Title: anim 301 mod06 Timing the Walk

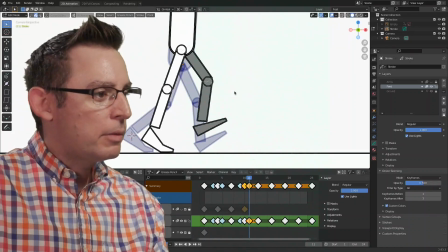[8:17]
So this is frame 10, frame 11, and then frame 13 is back there down on the ground.
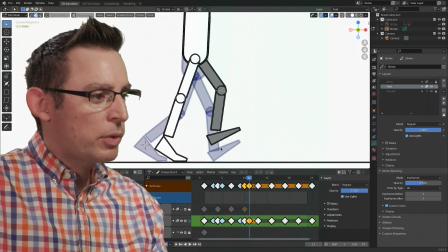[8:25]
So this is frame 13.
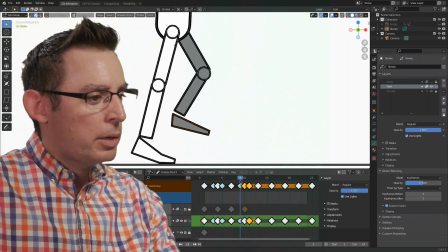[8:26]
So now I need to figure out how I want my knee to be on frame 11.
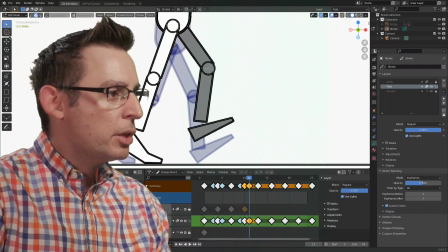[8:34]
And it's going down over here. So let's do this. Let's go in and I'm going to, let's do this.
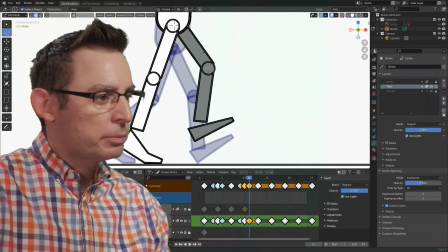[8:41]
I'm going to use my cursor, my 3D cursor. There we go.
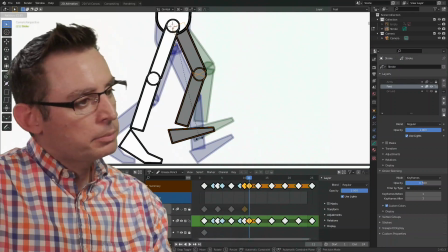[8:47]
Back to box select. Use the rotation command here. And it's going down in this particular moment, right?
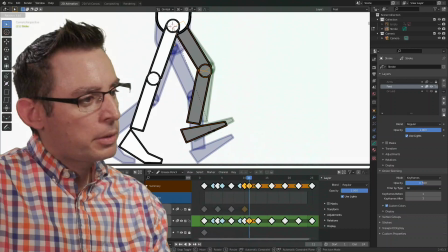[8:56]
Remember, the blue is the future. So let's just have the spacing be like that.
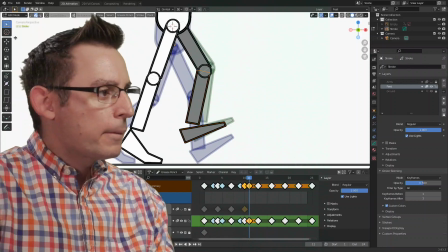[9:02]
There we go. Change the location of my 3D cursor to the center of the knee.
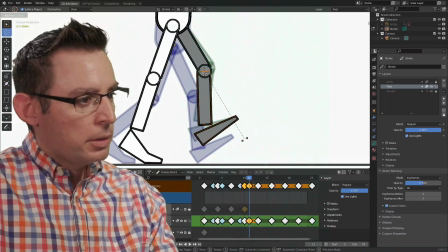[9:07]
Now I can rotate this a little bit like that. Same with this guy.
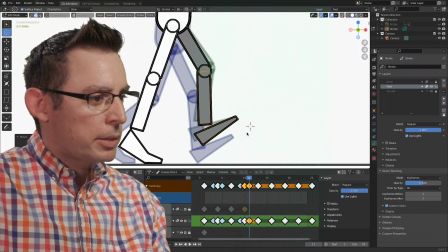[9:13]
Put my 3D cursor kind of right there. Box select. I didn't grab the box select tool on accident.
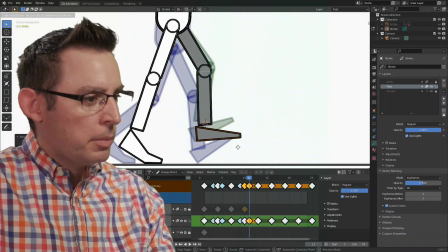[9:23]
Grab it, start getting the pose. I'm not quite where I want the pose to be.
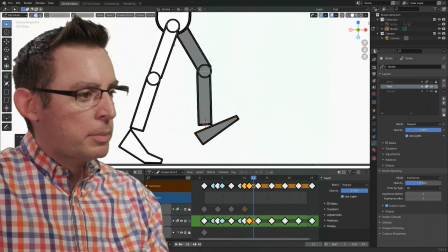[9:32]
Yeah, something like that. Yeah, that's much better. See how it looks like it's slowly bending?
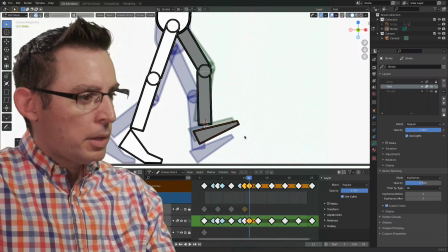[9:39]
Not in love with the pose yet, but that's okay.
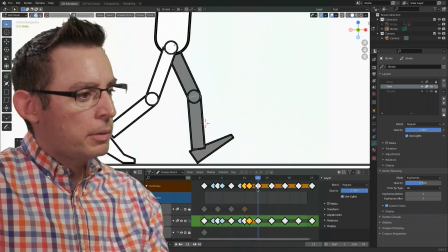[9:45]
And it goes down over that way. All right, let's play the animation, see what we get.
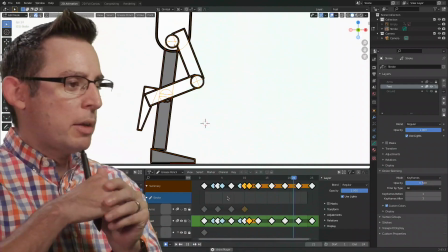[9:53]
Yeah, those small little breakdown frames is really establishing the timing.
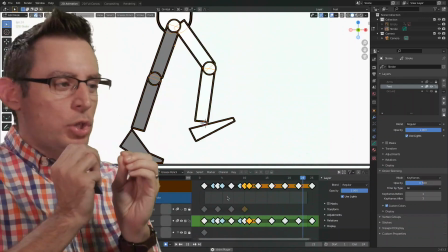[9:57]
I can see that it gives me the illusion that there's a little bit of slowness as we take that step.
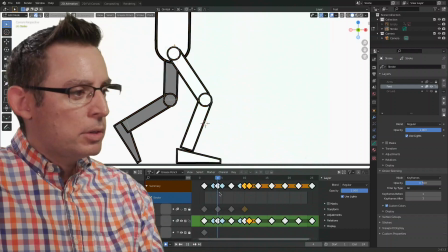[10:06]
And I'm liking that. Right, so a little slow. It's just a small little movement in there.
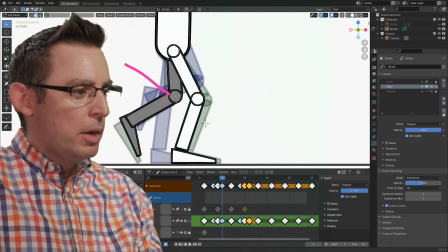[10:11]
And I'm looking at this back knee. I apologize. I'm looking right here. All of my attention is going towards the knees at the moment.
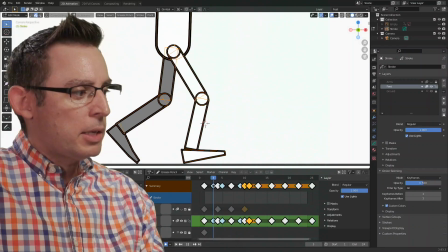[10:18]
And as I flip through this, just a small little movement in the knee, which is going to give the illusion that this is moving pretty slow.
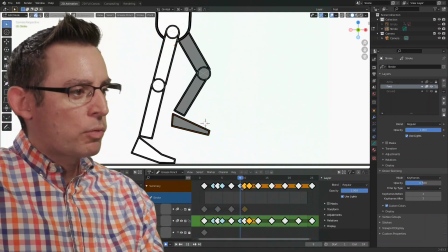[10:25]
Same thing over here at the top of the arc. That gray knee is not moving a whole lot, which is by design,
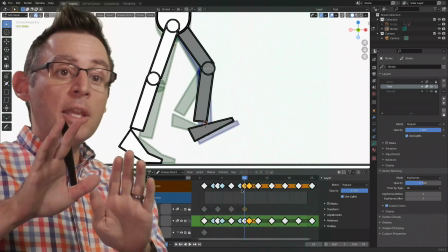[10:33]
because we want it to look like it's slowly moving as the hips go across the top of its movement arc.
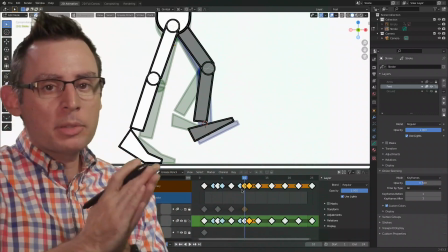[10:40]
I'd continue applying this principle and idea for the rest of my keyframes,
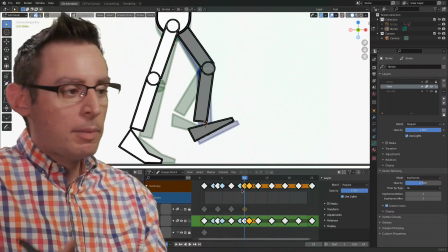[10:44]
establishing a really good sense of timing where we have the spacing of our drawings
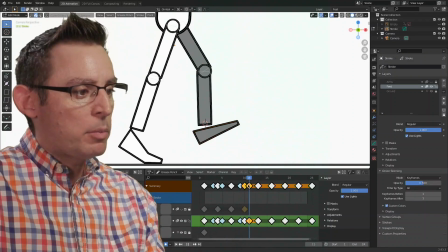[10:49]
be relatively tight at the top of my movement arc and down here at the bottom.
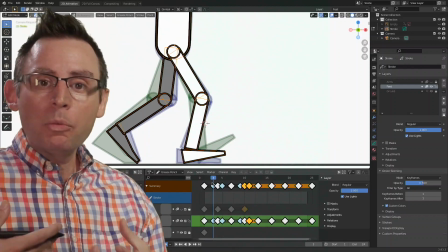[10:54]
This is going to reinforce the idea of weight and squash and stretch inside of our walk cycle animation.